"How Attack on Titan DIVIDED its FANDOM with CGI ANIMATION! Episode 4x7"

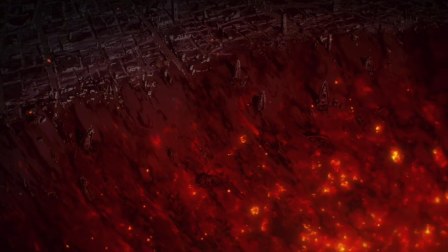[15:57]
The way the lighting and the color was used was such an improvement.
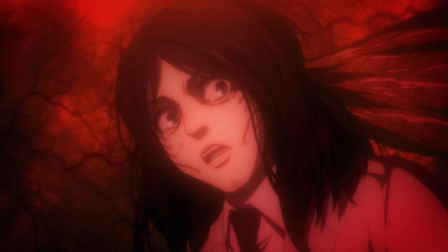[16:02]
Early on in the video, I was talking about believability.
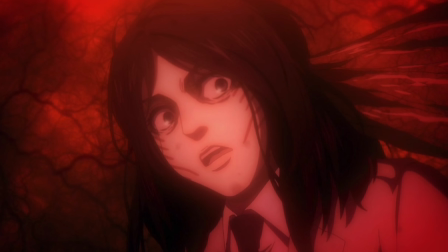[16:06]
This episode really made me feel and empathize for the Marleans.
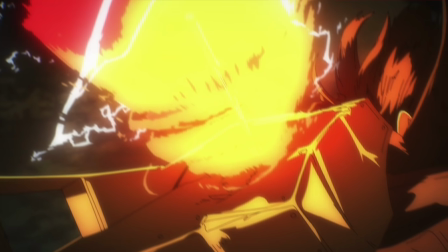[16:12]
I was like, man, these people are getting slaughtered. This is their home, and they're being invaded right now.
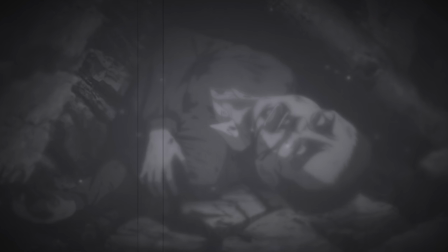[16:17]
Innocent civilians are dying. You know, the scene with the little kid being alive after Armin nukes the place.
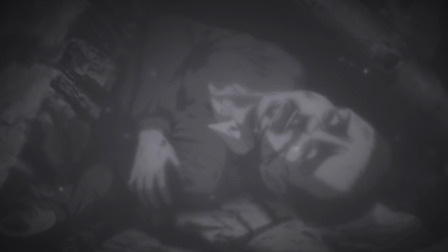[16:23]
That was not in the manga. In the manga, the little boy wasn't shown to be alive afterwards, but the anime having him still be alive, I think,
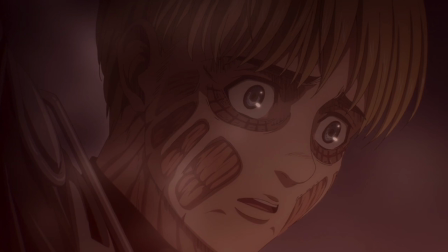[16:31]
worked really well to drive the point home. Like, to me, it kind of made Armin's actions feel worse than they did in the manga.
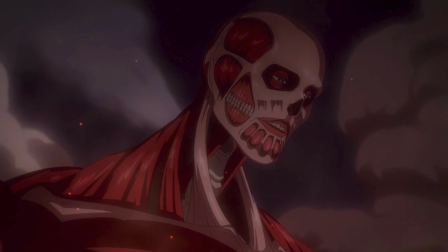[16:39]
That's one of the things that really stands out from this episode, is that we see these characters,
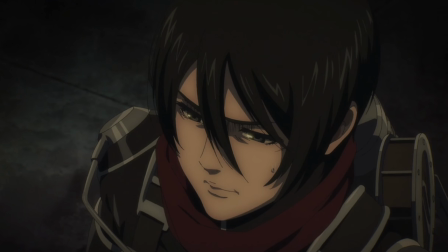[16:43]
these people that we've gotten to know, and we see their boundaries get pushed.
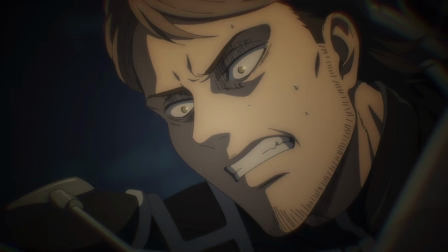[16:49]
Another Another example is John. John was literally just about to kill Falco.
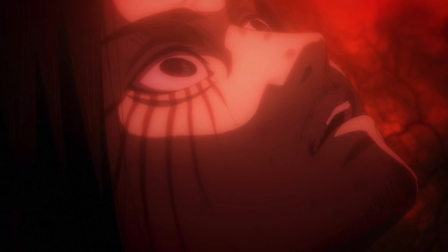[16:53]
And then you have Eren, whose objective is to get the Warhammer, and he comes up with this very logical, creative solution to get it.
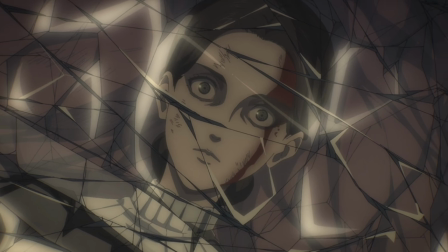[17:01]
But it's also the type of creativity and logic that you would expect somebody like a serial killer to have.
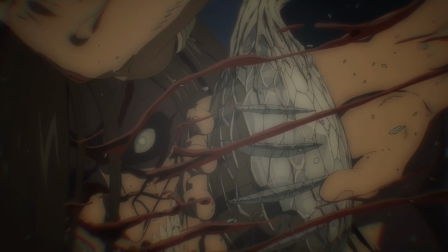[17:06]
So you kind of find yourself torn between wanting to cheer him on and finding the scene disturbing.
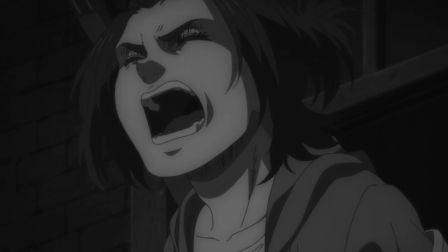[17:11]
So the manga definitely begins to show these characters in a new light, and I think the anime was very successful this time at conveying that as well.
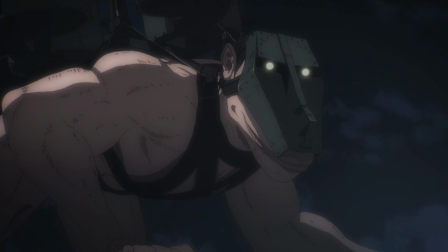[17:20]
Another scene that I thought was great was the scene with Sasha, where they ambush the cart,
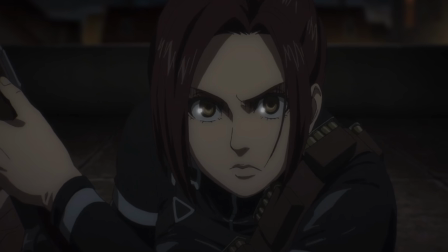[17:25]
because she snipes the guy from the Panzer unit, and his machine gun just keeps going on for a while,
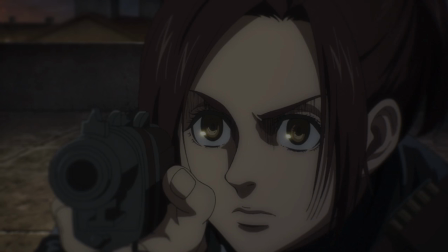[17:31]
and then suddenly everything goes silent. Those are the kind of details that make this believable.
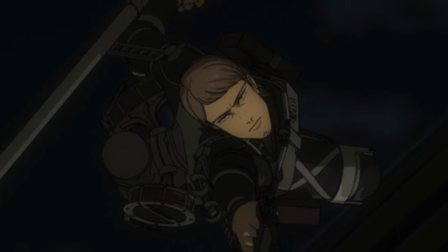[17:38]
That's what animation is supposed to do. Like, the episode still has its flaws, but I think that you can really tell that, in addition to the passion,
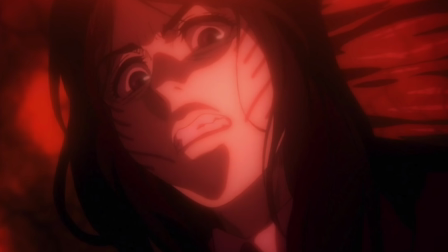[17:47]
this week's episode was also handled with a lot of care. I just want to show you guys this quote from one of the 3D directors of the show.
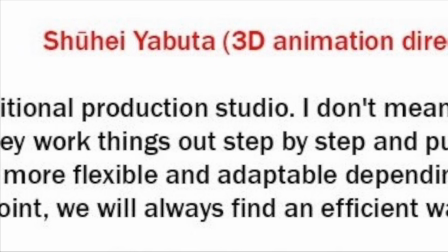[17:55]
He basically says that the main difference between Wit and MAPPA is that essentially Wit would plan things well out in advance,
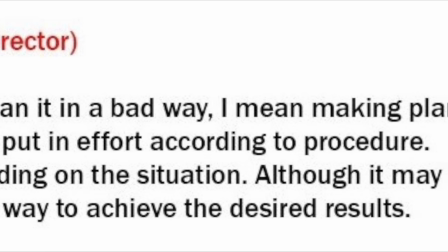[18:02]
whereas MAPPA is more flexible, and they make adjustments depending on the situation.
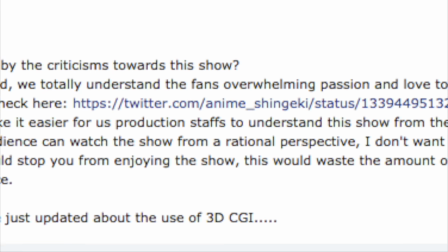[18:07]
I also read another interview with a Chinese animator working on the show that said that as long as people were respectful with their comments,
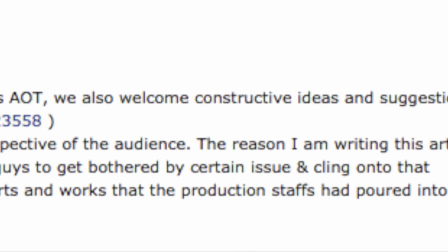[18:15]
that they would actually welcome constructive criticism and feedback. In fact,
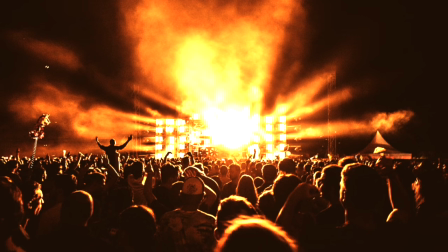[18:20]
he said that the feedback would help because it would make it easier for the production to understand the show from an audience's perspective.
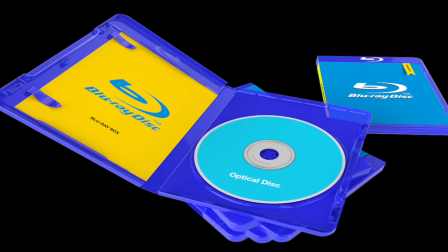[18:29]
Now this is just me being overly optimistic, but I did read that they were also planning on polishing the CGI further for their Blu-ray releases,
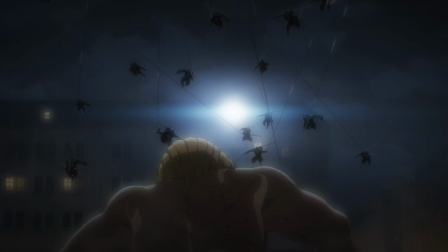[18:37]
and so since technology is evolving at such a fast rate, I mean there are things being done in animation that have never been done before, like the technology used in Paperman,
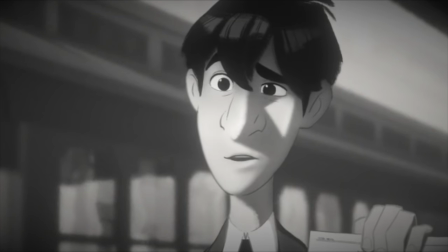[18:46]
which a 2D and 3D animation hybrid where you combine hand-drawn animation onto the CGI,
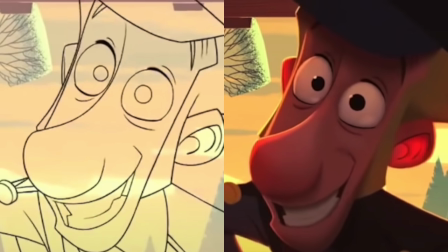[18:51]
or the type of animation that was used in Claws where even though the film is hand-drawn,
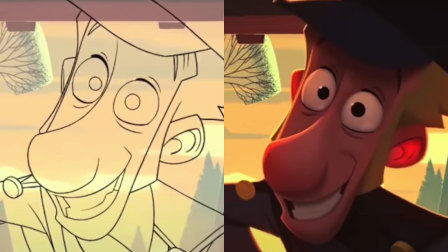[18:56]
they do effects with the lighting where it changes the entire thing and makes it look like it's CGI, but it's actually not.
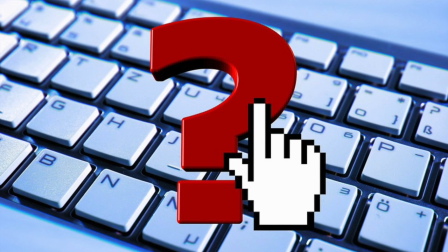[19:02]
And so I do wonder, if there's a technology that can make something that's 2D look like it's CGI,
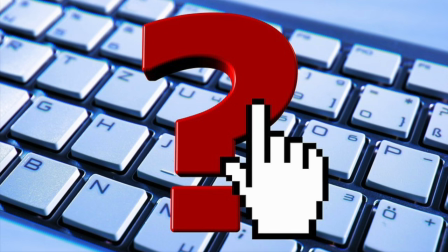[19:09]
could there perhaps be something out there that can do the opposite? Granted, the technologies used on Claws and Paperman were homegrown.
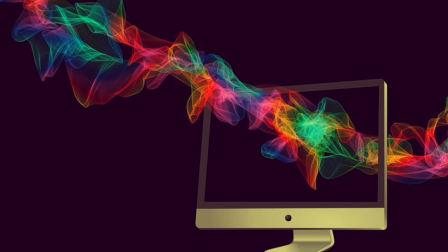[19:18]
They were essentially invented within the studios themselves. So I don't know how available that technology would be.
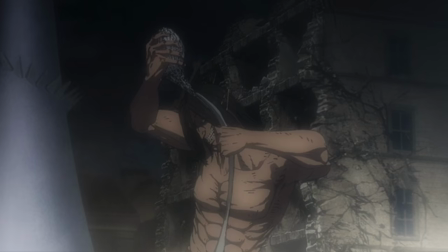[19:24]
But I do think that because the CGI models are easier to manipulate, I think there could be opportunities to polish some of the shots and make them more immersive.
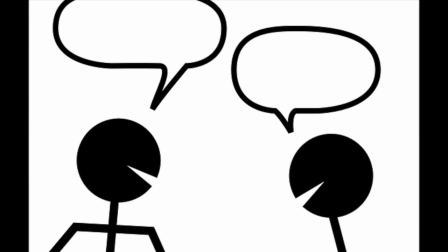[19:33]
Which is the thing that I've seen fans ask for. Now the thing is that most of the comments I've read, yes, some of them were hateful, some of them were straight-up trolls,
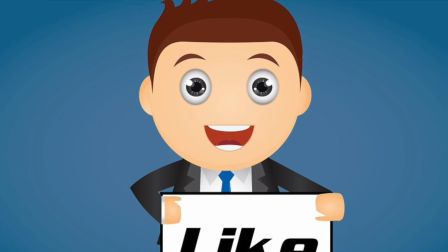[19:42]
but the vast majority of the fandom, I do think that their opinions are being expressed out of a love for the series.
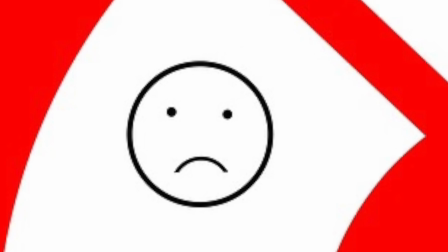[19:50]
Like, no matter what side of the debate you're on, if you filter out the noise,
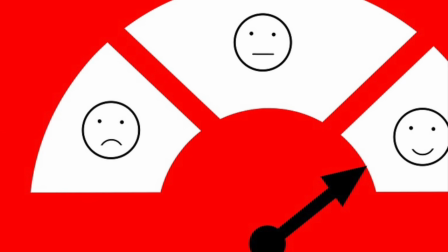[19:54]
I think you'll find that the thing that most of us have in common is that we really do love this story. That's going to do it for me today, guys. Thank you so much for watching.